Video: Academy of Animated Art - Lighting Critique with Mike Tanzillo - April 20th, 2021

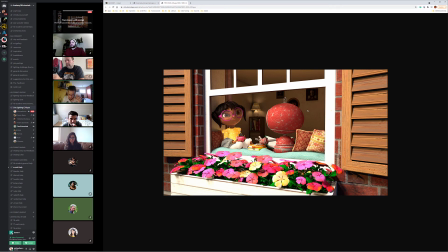[37:23]
I think you could turn off the lamp, because it's really bright day, and it's also right in the middle of between the two characters, right in the middle of the frame. It's very distracting, I think. Yeah, I agree. That's a good call. Yeah, just allowing this to be a naturally lit scene.
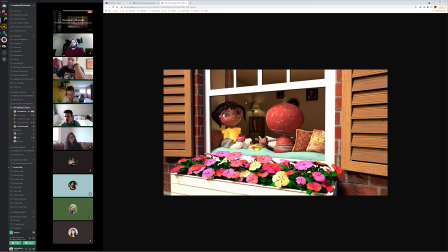[37:40]
We don't really need the lamp on. That's true. Yeah, by being between the characters, it kind of breaks their connection a little bit. But yeah, I think this is looking. This is a big improvement over yesterday.
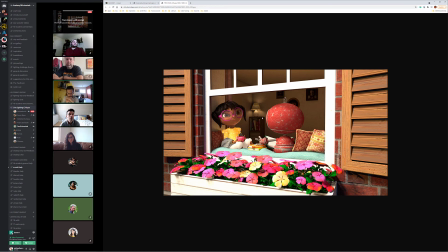[37:55]
So really good job. Really big step forward. There is one more question I would like to ask. Sure. How can I achieve the metalness of the robot? I'm trying to do it, but I'm not able to achieve it. Any idea? Arnold? I'm sorry, you kind of broke up there for a second. Can you say that one more time?
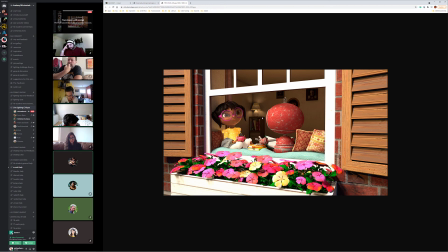[38:17]
I'm trying to achieve the metalness of the robot, but it's not able to achieve it. I'm not able to achieve it. Yeah. How the way that I would do it was I would take. So he already has a color map
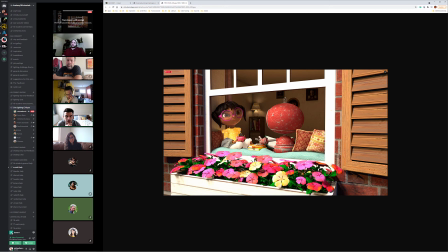[38:32]
that has his like red and like the red paint versus the kind of the grayish stuff that's peeled back. What I would do is I would take that into Photoshop, grayscale it, and then adjust the levels.
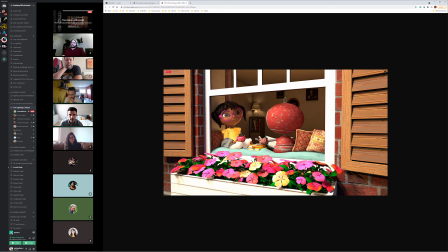[38:47]
So like, let's say the red is all. I'm trying to think how it would be. I'm trying to think how my process is this. The red would be all white because that's where you want the reflective material, and then the gray areas would be black,
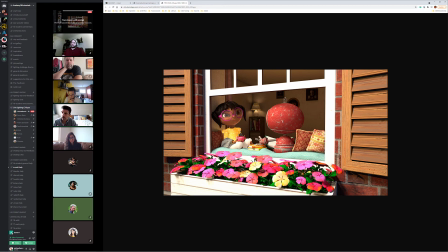[39:03]
and then you can put that into the. You can either put that. I would put that into like the metallic or the metalness of the shader, and use that as a map for metalness. If you're using, I think Arnold has that.
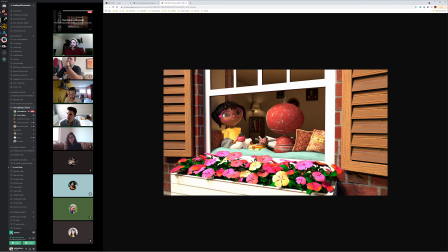[39:19]
I also found Arnold, like, and maybe I'm doing this wrong, but like just to learn the shaders and learn what like each attribute does. Yeah. I've been setting presets to like something. It's like, oh, I need this to be metal, so I'll go grab like the metal preset inside Arnold,
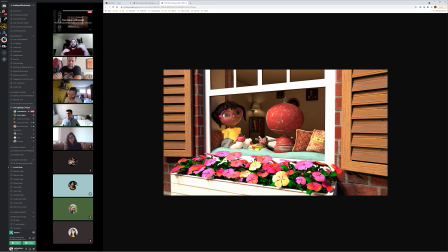[39:35]
and then I'll start using the maps to like replace out what the intended was, and then like I can see A versus B, like, oh, their preset versus, like, now my, quote, custom, like, version of it or something like that. That's been useful for me to kind of figure out what everything does.
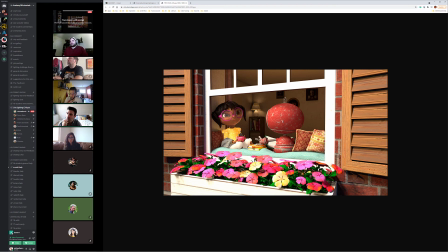[39:54]
That's a really good point. Yeah, so start with their preset shaders and then pull it back from there. Even if you, like, are using it just to test to get a little more metalness, like you can put a shader on there temporarily with a default setting, get that looking right, and then maybe appropriate that back into what you're doing,
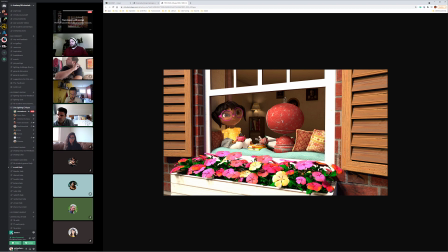[40:13]
or put the maps into that new metalness thing. Because that's a really good point. Because it's a really great way to learn in any renderer. The Redshift does this, Arnold does this, I think V-Ray does this too,
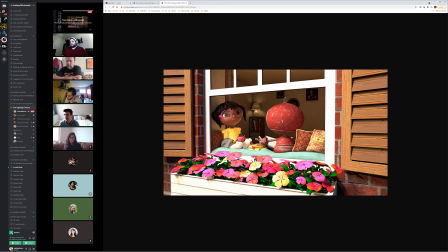[40:27]
where they give you a bunch of preset shaders in there, and you just set them, and you're like, oh, and then and you can kind of dissect. It's like I'm learning reverse engineering it or something. Yeah. If you guys have the Substance Painter stuff, it's like the Substance source,
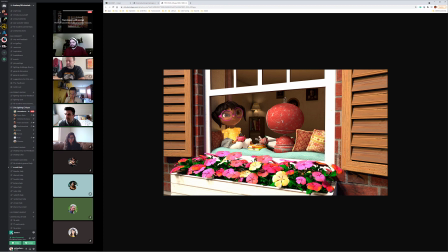[40:43]
all the shared stuff on Substance is really great for that stuff because it has everything. It's a node-based graph in Designer, and you could just like open that file and be like, oh, they did this and then they did this. Or in Painter, you can look through the layers and see the way that everyone's doing everything. So that's a really good point because that is a very good way to learn.
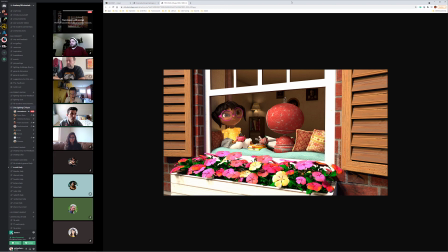[41:04]
So, all right, cool. All right, we have one more to go through, and that was T's from here.
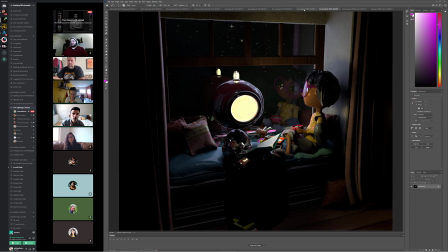[41:12]
All right, so we've got the previous version and the update.
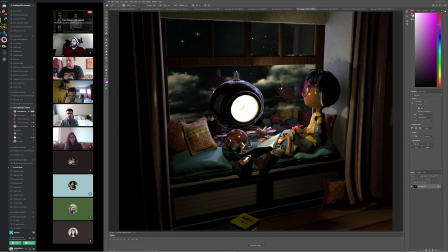[41:20]
So adding the background helps a lot. I do think that we need something along here to integrate like the ground, because it still feels like maybe they're not in space so much. Maybe they're just like in the sky.